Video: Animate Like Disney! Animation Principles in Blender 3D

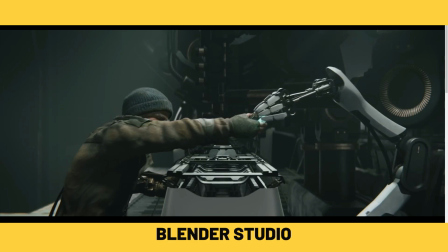(8:04)
So by kind of slowly moving into it and then fastly yanking one way, we can see that each character is putting a lot of power in there.
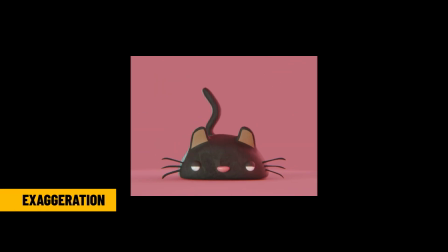(8:12)
Exaggeration. This is what gives your animation character. You exaggerate the animation.
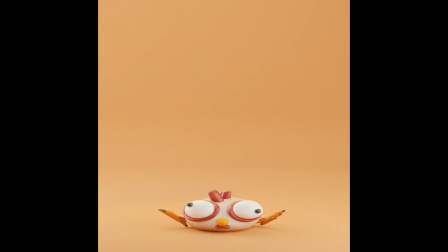(8:18)
This is what separates animation from reality. Even when you watch a more realistically made film like Charge,
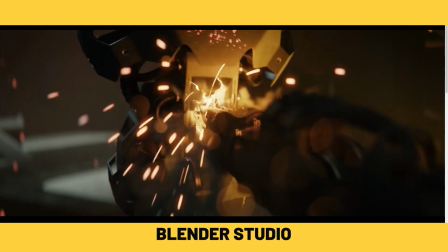(8:25)
they're still exaggerating certain actions beyond real life in order to convey certain emotions.
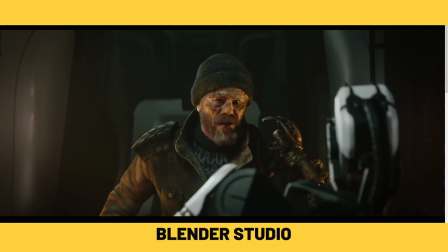(8:32)
This can mean a lot of things. It can be an extreme stretch of a character.
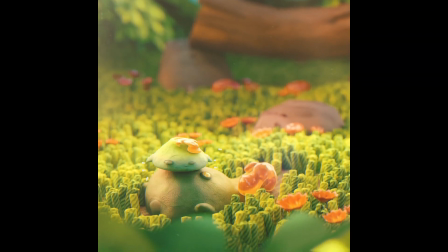(8:36)
Just keep in mind that any action you do can be exaggerated to further convey the emotion that you're trying to communicate in your scene.
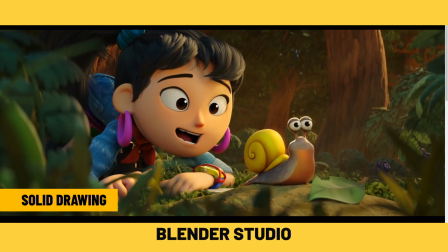(8:44)
Now, solid drawing and its base concept is applied to 2D artists only. however, I have a way that it's relevant in 3D.
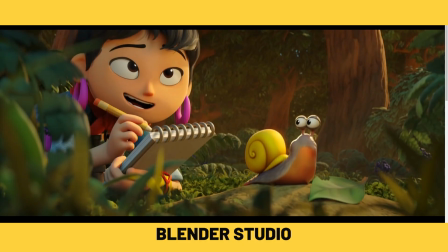(8:51)
Let's start with the 2D aspect first.
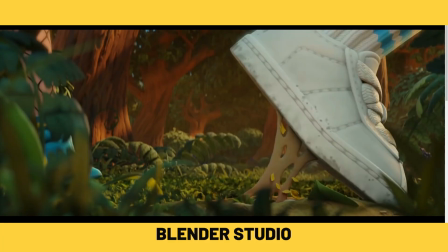(8:53)
What it means is that as you're turning your character around and drawing them from different perspectives, they need to have a consistent volume and structure and size.
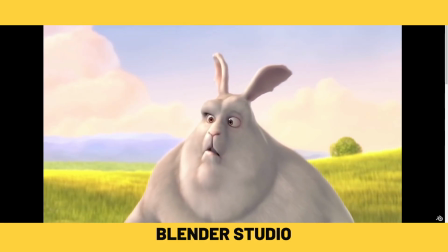(9:01)
So you just need to make sure that as you are drawing your characters, you have a deep understanding of kind of the three-dimensional space that they are moving around in.
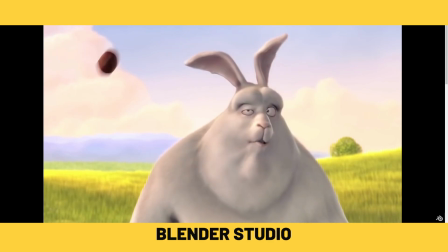(9:10)
However, how does this apply to us as 3D artists where our objects already exist in the three-dimensional space?
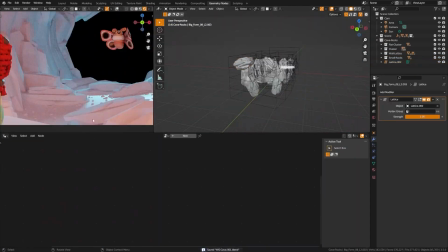(9:16)
Well, similar in nature, I would say that scaling is a massive issue I see with beginners and Blender.
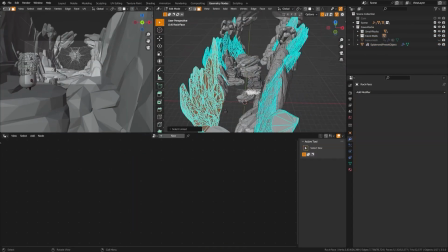(9:23)
So Blender actually has real world units that you can use to measure all of your objects.
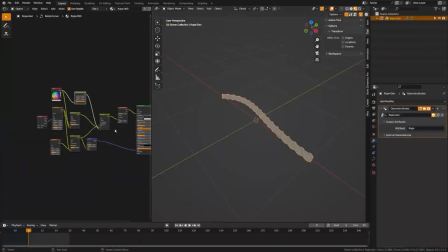(9:29)
And oftentimes I will see people put their characters in a scene and then start putting props in there and nothing is matching to scale.
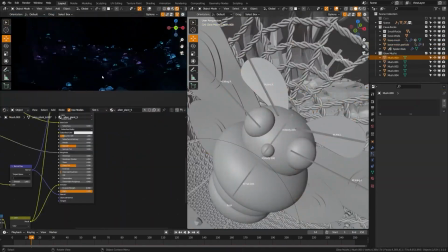(9:36)
So ensure that everything in your scene is matched to either a real world scale or whatever fictional scale that you have.
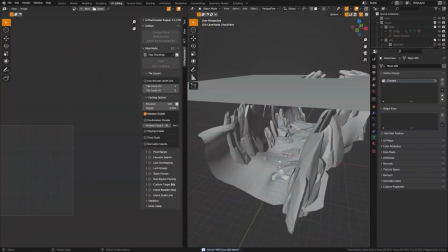(9:43)
The scale of your objects and size of your objects will affect how Blender's lighting, depth of field, and camera lens works with them.
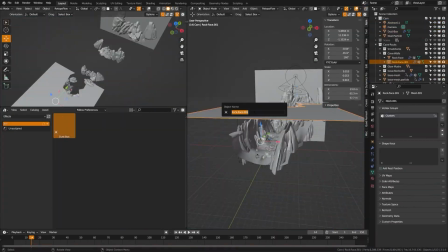(9:50)
So ensuring that you have consistent scaling throughout your scenes will ensure that you have a realistic perspective for your users.
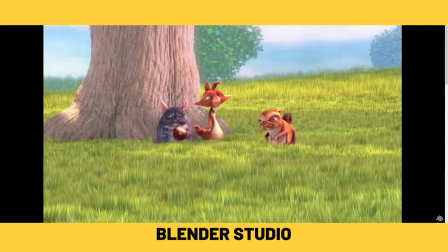(9:57)
Now appeal is the most abstract and kind of subjective of these principles. It means that you want to add appeal to your characters, give them charisma, so to speak.
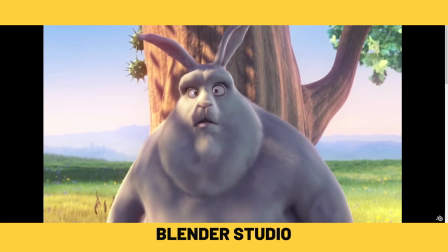(10:06)
Of course, when it comes to stylistic things like anime versus realism, you know,
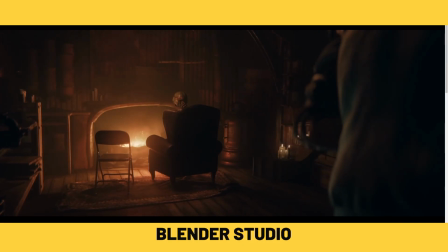(10:11)
part of that's going to be up to your audience and what they just personally find appealing. However, there are some universal principles you should consider.
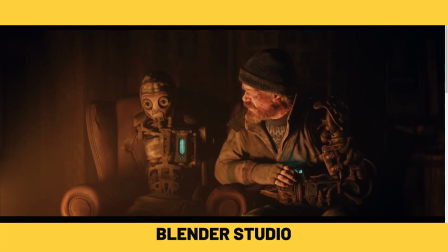(10:19)
For example, when trying to make characters smaller, likable, or more innocent, you may want to go for more symmetrical features on your face or kind of baby-like features.
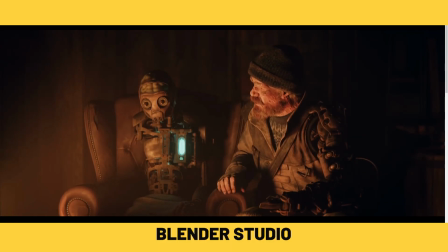(10:28)
If you're going with a character that is supposed to be large and brooding,
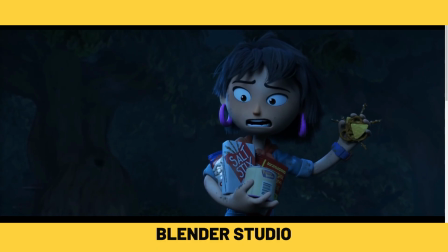(10:32)
you know, you may want to do large square shapes and give them a tall frame.
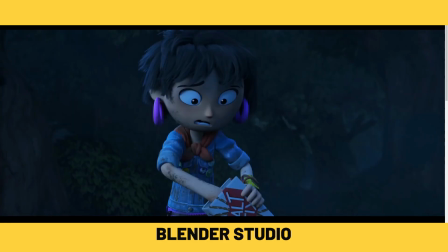(10:37)
So just consider when you're doing your character design, what the shapes that make up your character are conveying to the audience.
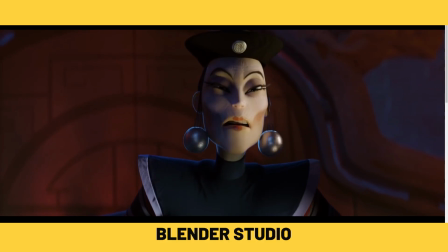(10:45)
Is this an innocent, small, sweet character? A large, foreboding character?
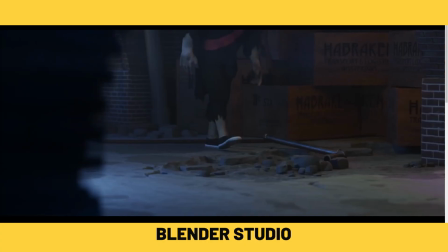(10:50)
Is this an athletic or fast character? So just consider all the shapes and what they're communicating as you design.